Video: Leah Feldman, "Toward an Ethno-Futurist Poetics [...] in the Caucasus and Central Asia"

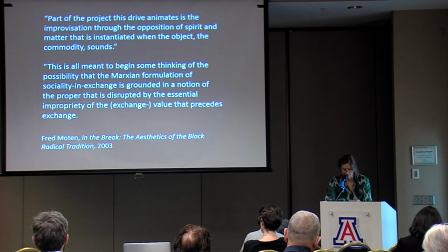1710s
Indeed, Shatalova and Mahmidov's model shares with cinematic sensuous thought a common connection to Vygotsky's Marxist psychoanalytic vision of the human subject as the product of historical social relationships.
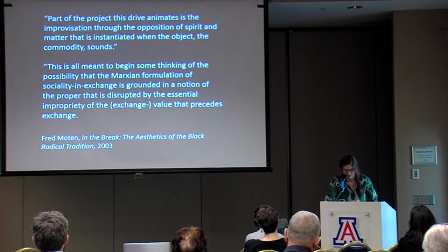1726s
While following Marxist theory, Ilhenkov was also explicitly motivated by an ethical imperative to resist fascism. Perizhanev's critique of the Soviet nationalities and forms of colonial assimilation thus relies on a reinscription
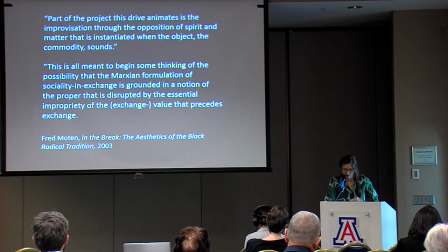1743s
of politics in the effective registers of his cinematic tableau to conjure his poetry from the future, a poetry that resonates today. Parajanov draws on the principles of inner or sensuous thought to reflect on the process of poetic creation,
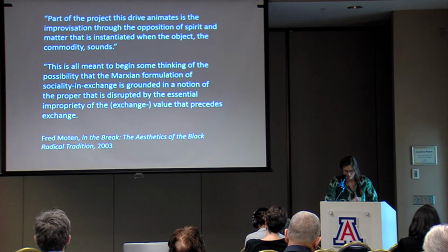1759s
focusing on the inner reflective life of the poet, Sayatnova, and the spiritual journey of Ashikharib. Sayatnova is organized around a sequence of non-narrative tableaux depicting the poet's childhood,
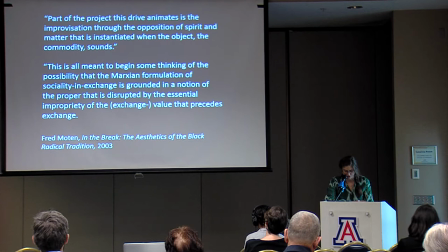1773s
his encounter with his beloved princess, Anna, in court, and his spiritual enlightenment, and then his death. Despite the film's focus on an inner life narrative, linear life narrative, the tableau form creates a dynamic suspension that relies on poetic and folkloric temporality.
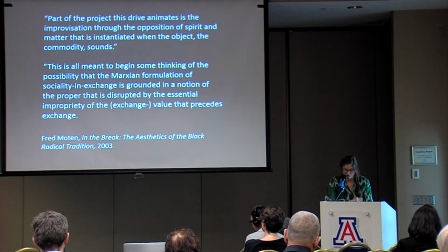1792s
The centrality of the poetic, both to the form and subject of the films, disconnects the representation of love from a heteronormative, reproductive temporality and a static vision of the national historical past.
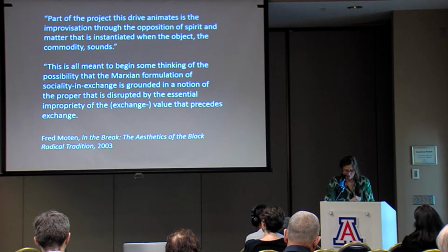1806s
Instead, the films situate love within the vital stillness of the viewer's experience of the present, and in the words of Shabdladova and Madhmedov, a future imaginary of a queer communist idea.
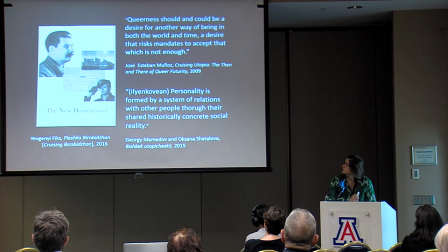1823s
This sequence from
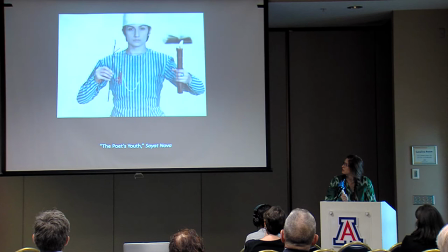Syednova, entitled The Poet's Youth, Introduces the poet's discovery of verse through the inspiration of his beloved.
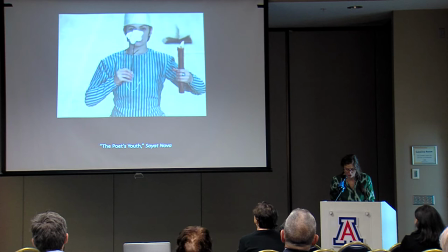1844s
The poet identified by the symbols of his art, rose, candle, book, and skull, embodies the simultaneity of life and death intertwined in art.
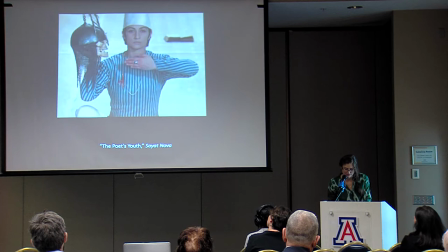1855s
The flatness of the frames, like much of Parajanov's work, recalls the genre of Persian miniatures through the poet's henna-tinted palms, the resemblance between lover and beloved, who are here played by the same actress,
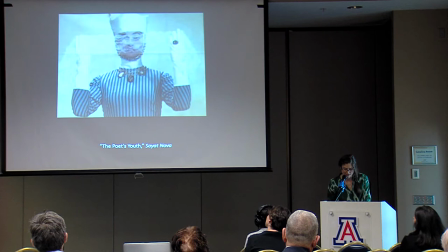1869s
and their costuming drawn from Gazara paintings and futuristic fantasy. A tableau of the poet in a striped blue dress with a white fez cuts to a tableau of his beloved,
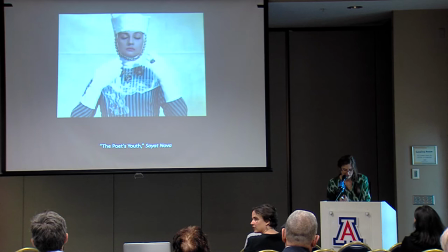1881s
her hair and hands covered in a white headdress and gloves, necklace and a chin strap link of golden balls. Instead, striped fabrics were identified with,
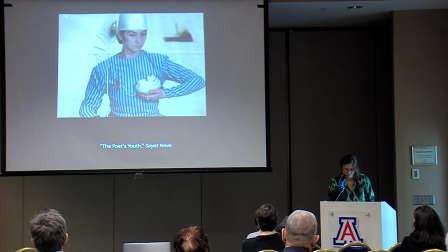1896s
these striped fabrics that you see in the film are, of course, not historical, but are rather identified with an image of social outcasts, tasks, which since the Middle Ages include prostitutes,
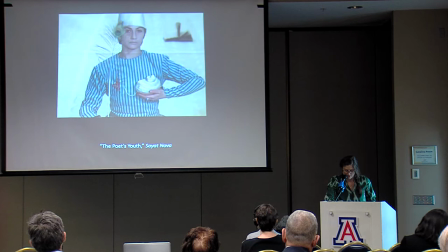1913s
jugglers, clowns, cripples, and of course since the 1800s with prisons. The scene is set in an empty white room, evoking the two-dimensionality of a blank canvas. However, the subtle forces of nature generate non-narrative linkages between the shots.
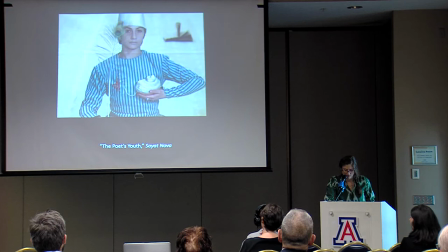1929s
A slight breeze ruffles the leaves of the book, evoking a romantic vision of nature at the heart of poetic inspiration. The cut from the beloved back to the poet replaces the string of lace against her heart with a shell, which the poet cradles against his left breast.
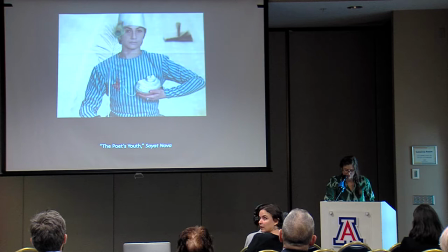1948s
The contours of the shell evoke the shape of the beloved's breast, gesturing toward the lover's longing as a thing of nature, rendered visible in the poetic linkages between the still tableau.
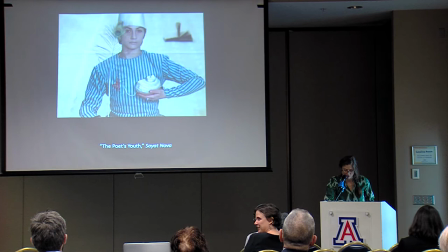1960s
In this way, the set of shots offers a fluid representation of gender and alternative forms of intimacy. The poet lover's longing and nonverbal gesture formulates the character's relationship in the momentary suspension between cinematic tableau.
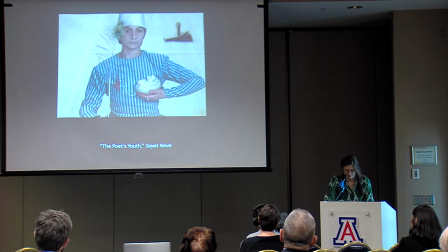1977s
A Sheik also presents
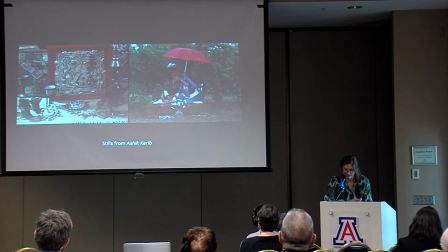1982s
a similar sequence of stages of poetic inspiration, including the poet falling in love, leaving the garden of his home and becoming a Sheik, being enslaved by Nadir Shah, recovering his faith, and then returning to his beloved, Michael Magiri.
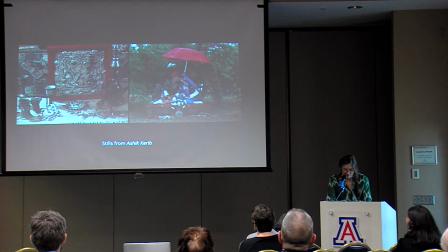2000s
While in Sayat Nova, the tableau is generated through still shots, which portray the poet-lover's contemplative states. In Ashik, the poet-lover is presented through pan shots and jump cuts between cinematic tableau, paintings, and sculpture.
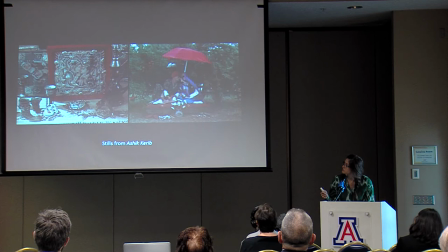2017s
For example, the living yet still tableau of the betrothal, this was previously here, cuts to wide shots of sculptures of fruit and gajar paintings of lovers.
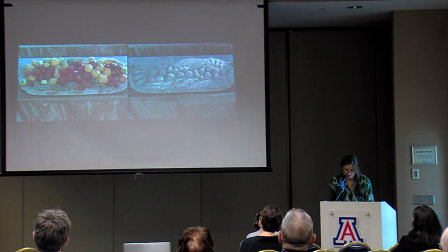2031s
Karajanov draws on the stillness of his shots and the interconnection between media and genre to highlight a sheik's emotions. The sensuousness of the tableau in this way captures the journey through the inner struggle to reconcile his experience as a stranger.
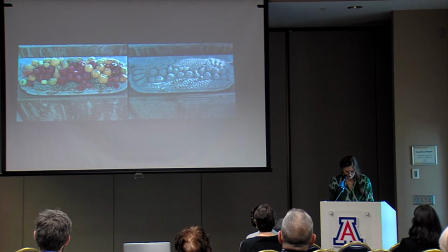2048s
His sadness is articulated in his capture by Nadir Shah's guards in which he is compared to a gazelle. The hunt for the gazelle, of course, being central somatic in Arabic, Persian, and Turkic poetry,
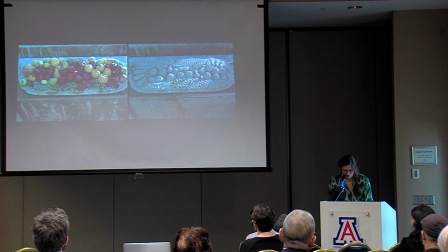2062s
in which the lover, the poet lover, Ashik's pursuit of the beloved, also in Sufi poetry, a symbol for God, is told through the poetic form of the gazelle, or love ballad. Lormantol's vision of the story also opens, interestingly, with a sheik on a hunt for gazelles.
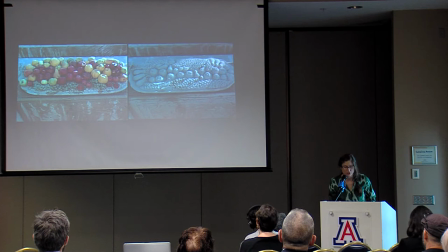2083s
In Parijanov's film, the roles are inverted, and a sheik becomes the beloved gazelle.
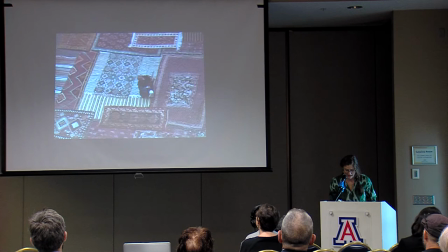2093s
This is the sequence of a sheik's capture. After sneaking into Nadir Shah's palace, the guards capture him and here he is and the capture is then juxtaposed against a painting of a hunted gazelle and comparing the sheik to the idea
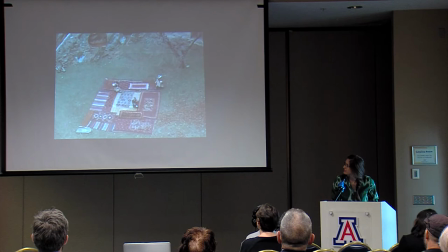2113s
of the trapped beloved as well as the ornament of the gazelle painting the
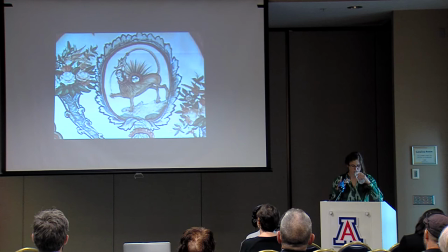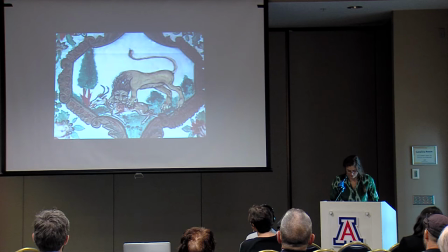representation of the sheik as the beloved subverts a vision of Soviet masculinity as the basis of the new Soviet man.
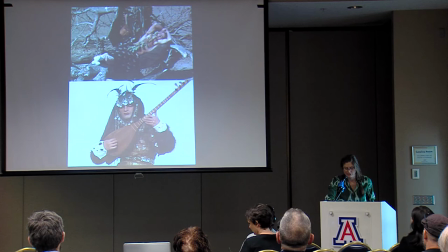2144s
Indeed, throughout the film, Ashik is presented as an object of desire. For instance, in long shots that linger over his half-naked body, cast in languorous,
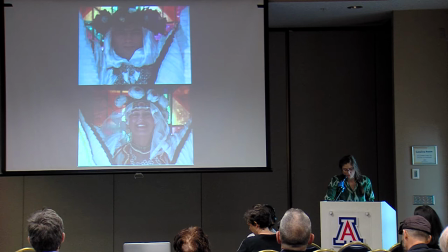2154s
reclining poses, or adorned in ornate wedding dress that mirrors his sisters. Parajanov's poetic reflection on Ashik's journey centers on this inversion of lover and beloved, action and thought, as well as the relationship between the ornamental object and the poet as subject.
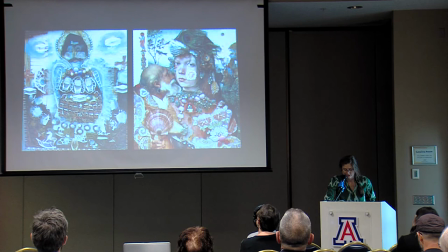2176s
The theme of gender inversion is also developed in Parajanov's collage work of the same period, such as Remorse and St. George in Blue, which feature homoerotic elements, which is throughout much of his work, not just in this period. Remorse, which draws on the material from Renaissance painting,
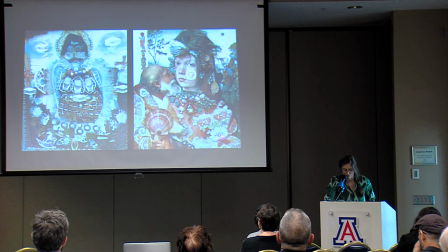2195s
depicts a bearded man adorned with a bejeweled earring kissing a youth whose beauty is marked by a rose on his cheek.